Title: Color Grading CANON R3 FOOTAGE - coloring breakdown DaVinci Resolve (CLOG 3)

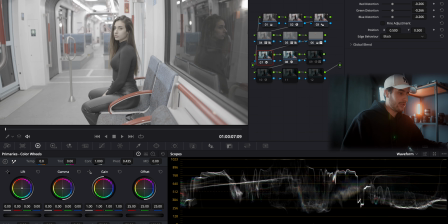493s
This looks phenomenal as is for me.
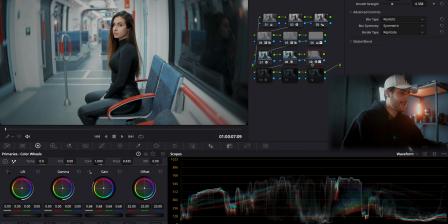497s
The next thing is a little bit of a radial blur and vignette, which is fine. And then this I didn't use, so I'll reset that.
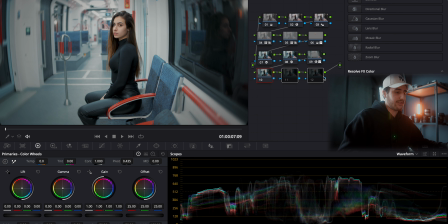511s
No need for that, and all of these are unused as well. This is the after and this is the before. I feel like it looks phenomenal. This is the next clip.
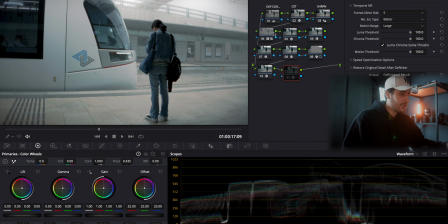523s
I've chosen a frame which I like, and let's go over the before and after.
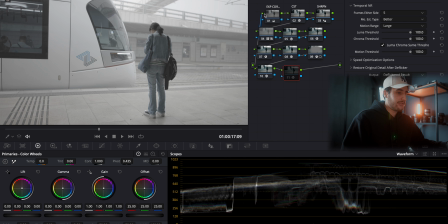528s
This is the before. It was shot correctly exposed, and it was a really foggy day, so there is no information up here in the skies, which is fine.
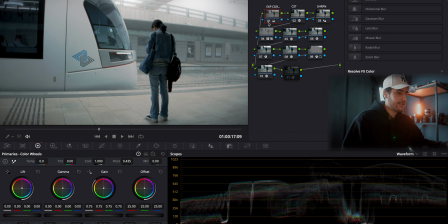544s
Let's just show you the after. I've corrected the exposure, as you can see. Color space transform, sharpen, little bit of a look, elation.
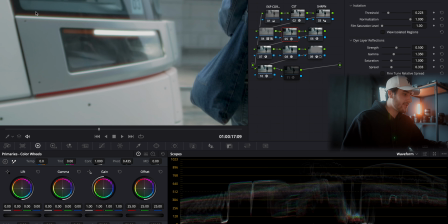559s
It's not very prominent, but you can see a little bit of it.
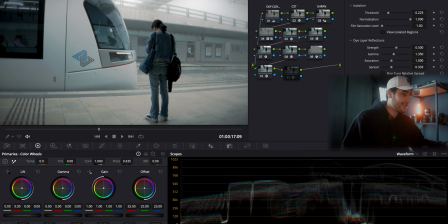566s
If I'll turn it off, it adds a little bit of a warmer look, which I do like, and I think it looks really nice on this image, which is really cool tones, not a cool image,
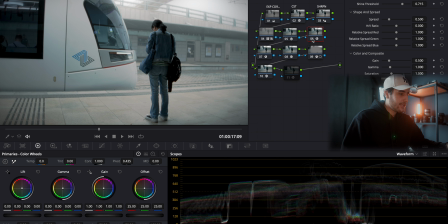586s
also a cool image, but mostly cool tones. A little bit of a glow in the sky, which I do like. Then a little bit of a lens distortion, This is a transform node which gets rid of those nasty edges.
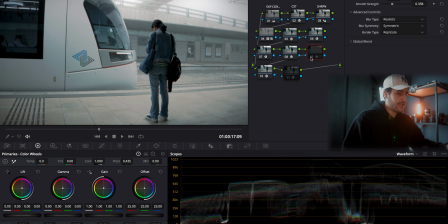604s
A little bit of a radial blur, nothing too much, nothing that will make you think about it even, but it softens up those edges.
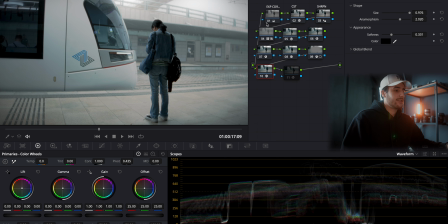619s
And a little bit of a vignette. That's it. That's everything I used here, and I feel like it looks really nice. Hope you enjoyed this video, and if you did, leave a like and subscribe to see more videos like this and many other tutorials about color grading, photo editing, photography in general, cinematography even, and gear reviews. I'm gonna show you some new and exciting gear over the next couple of videos, which I hope you're gonna like. And also, if you want to see something specific, a tutorial, something you would like me to review, even this mic, which is a DJI mic, if you would like to see anything, if you would like to see any video that I would make, write it down in the comments down below and I'll make it for you. Just for you. I'll see you in the next one. Bye bye.